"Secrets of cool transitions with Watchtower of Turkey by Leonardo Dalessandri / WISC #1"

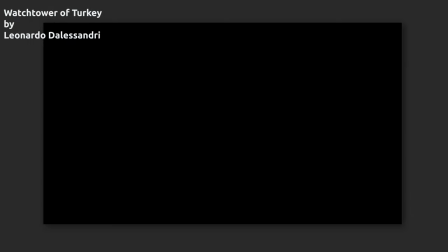(0:00)
Hi everyone, I'm Tony from Russia. Have you seen Watch Hour of Turkey by Leonardo Delessandri?
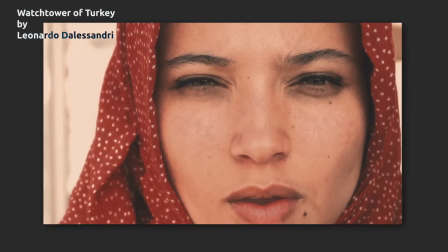(0:05)
If so, look again. If no, you have to look. Link in the description. I will wait.
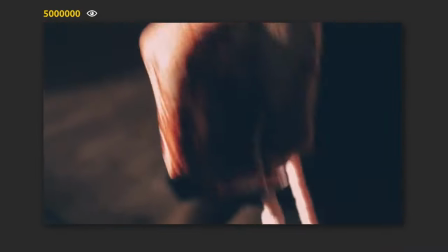(0:11)
Nearly 5 million views for September 2018. 47 thousand likes and 2 thousand comments.
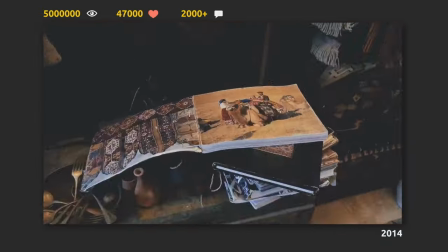(0:18)
Filmed in 2014, it still looks great today. What makes this video so cool?
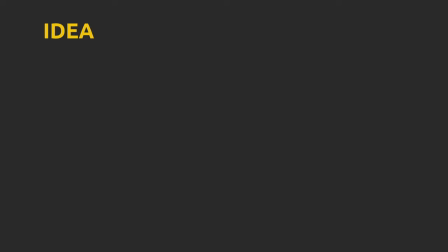(0:24)
Let's have a look. The idea, old as the world,
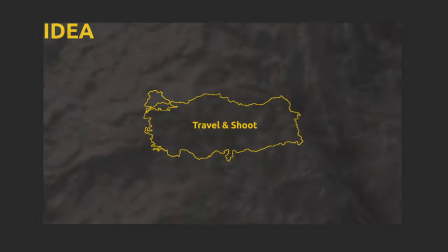(0:28)
but try to do it in same way as Leonardo did And it's not just about the great post-production This
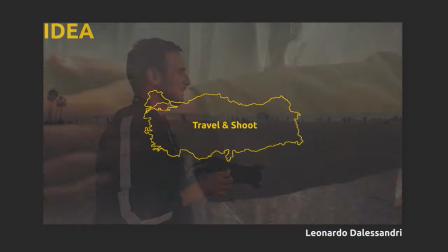(0:34)
work is an example of when the same person have a skill to work on the shoots and on the final material Only then,
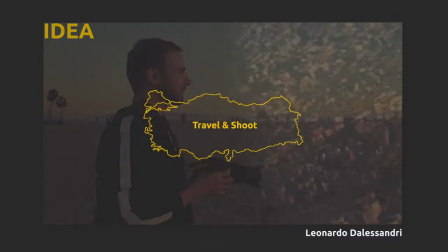(0:41)
with the final work, you can tell exactly what you wanted to tell Let's see what techniques were used here and how to make same cool effects
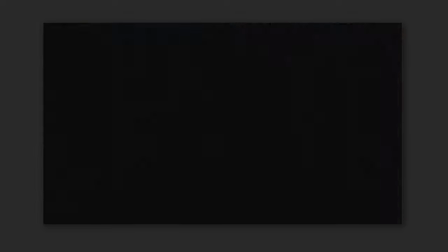(0:49)
The video begins with the pass in front of the camera effect Not just appearing or not just with a simple fade effect.
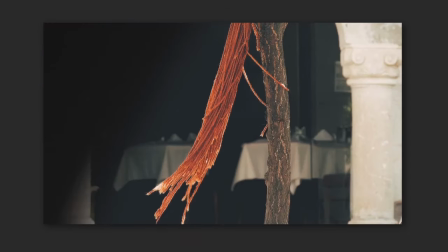(0:57)
This technique seems to say Hey,
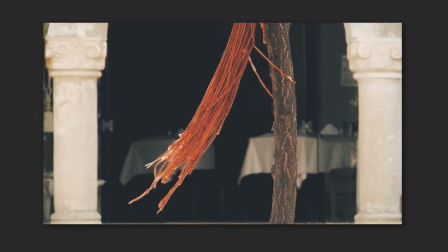(0:59)
it is some piece of time in everyday life and the camera is standing here for a long time Then some subjects shoots and a portrait.
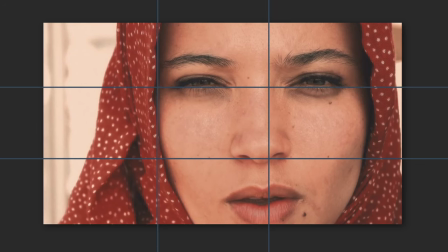(1:06)
The face is not in the center It is located on the principles of firsts, so then we can clearly see the lips and eyes The eyes she talks to us.
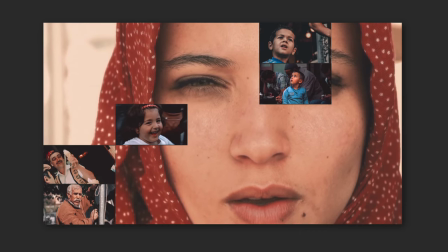(1:16)
Leonardo will continue to use portraits in this work because no one will tell you about the place better than those who were born and live there.
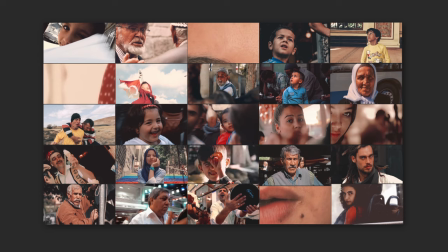(1:24)
But how to make the video from the journey does not turn into a cutting of moments.
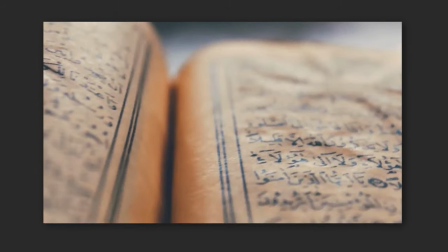(1:29)
In addition to a single cyclical cinematic line, Leonardo combines moments through using same direction.
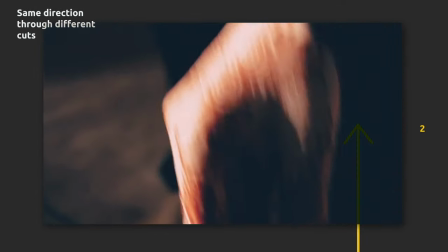(1:36)
He's going up like over here, we can say book and then hand, spiral like over here,
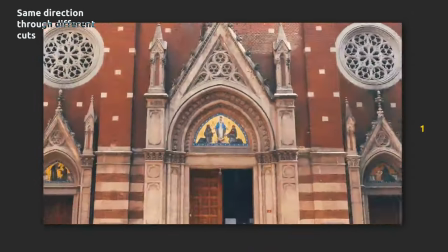(1:47)
zoom out and spinning, zoom in
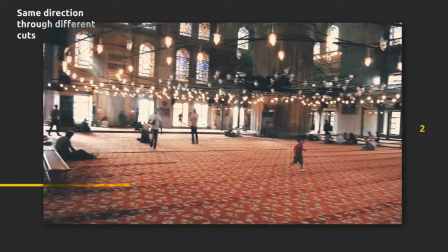(1:58)
from left to right
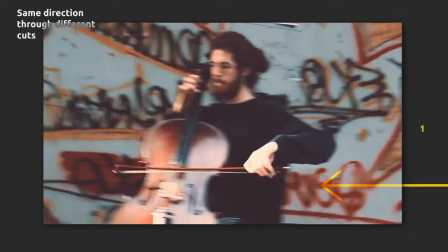(2:03)
and from right to left So the frames itself tells him what direction to use In addition to changing steam through the same direction
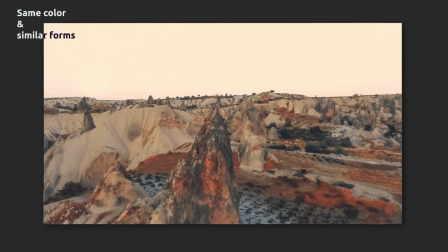(2:11)
also a few interesting techniques have been used Same color We can see Color over here is the same as over here Overlapping
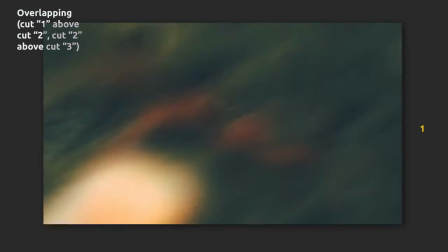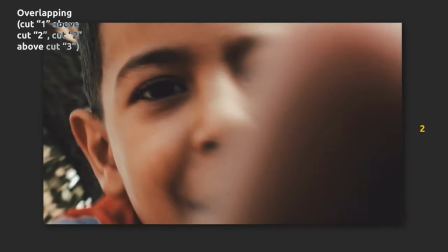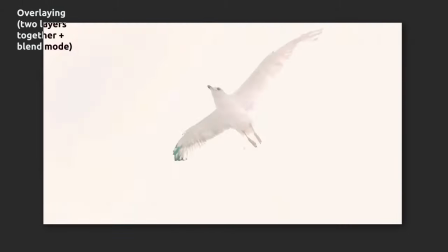(2:30)
Overlaying
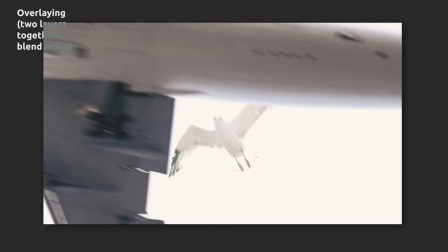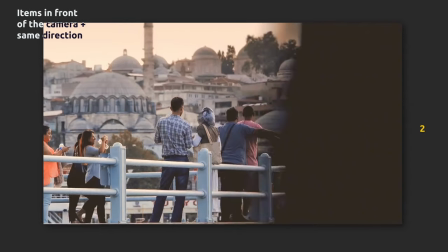(2:37)
Items in front of the camera plus same direction and a lot of motion blur.
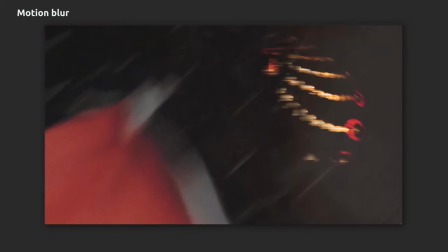(2:45)
Also, in post-processing there are several effects that can be done by using masks.
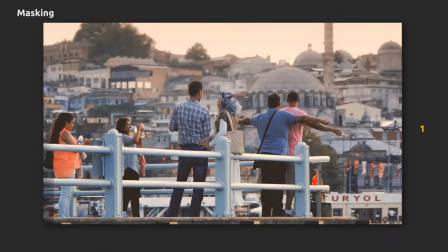(2:50)
Over here we can see forged patterns, which are possible generally a separate layer,
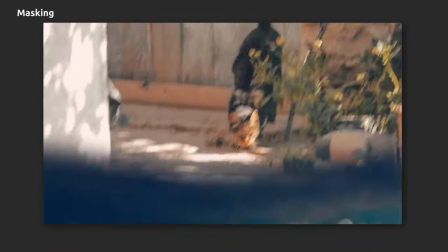(2:58)
and the water over here with a smooth mask. Micro moments.
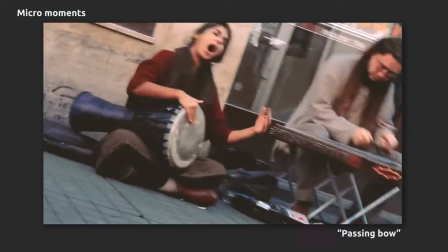(3:04)
The author is an intelligent person with a good sense of humor.
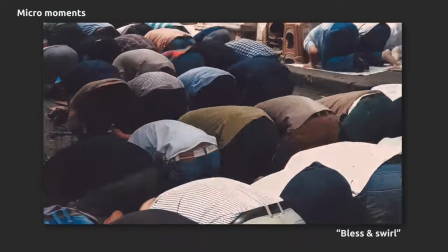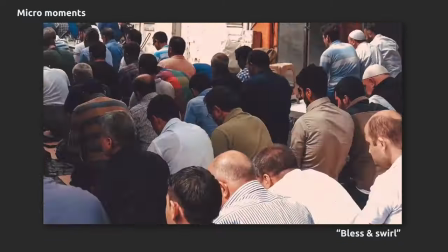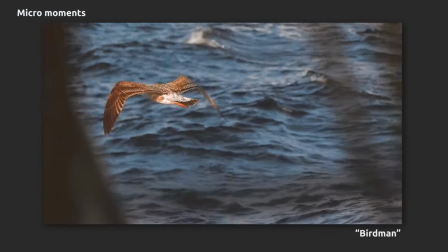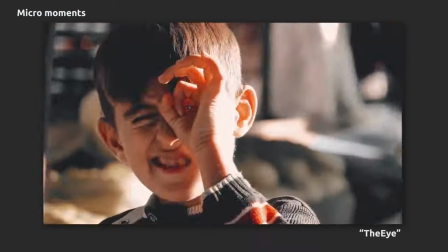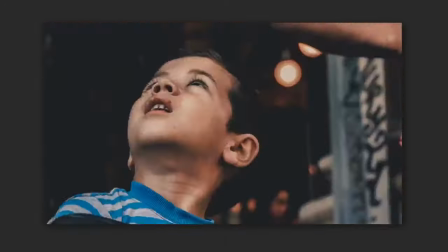(3:44)
Shooting. How to shoot like Leonardo Delessandri? Let's Let's say you are alright with the taste and ability to catch and see the moment.
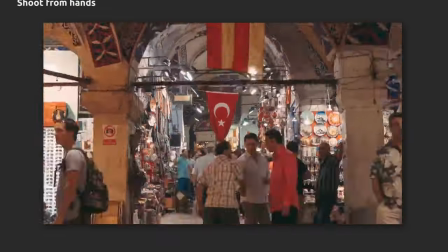(3:52)
Here are few tips that will help you to get the good stuff like the one we saw. Shoot from hands if you want to make dynamic and live footage.
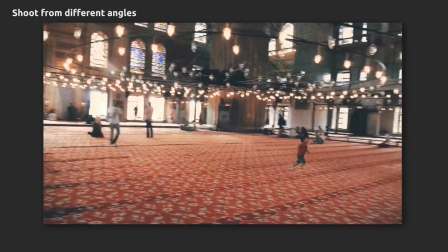(3:59)
Use different angles to shoot on the same scene. Move the camera the same way as the scene you are shooting is moving.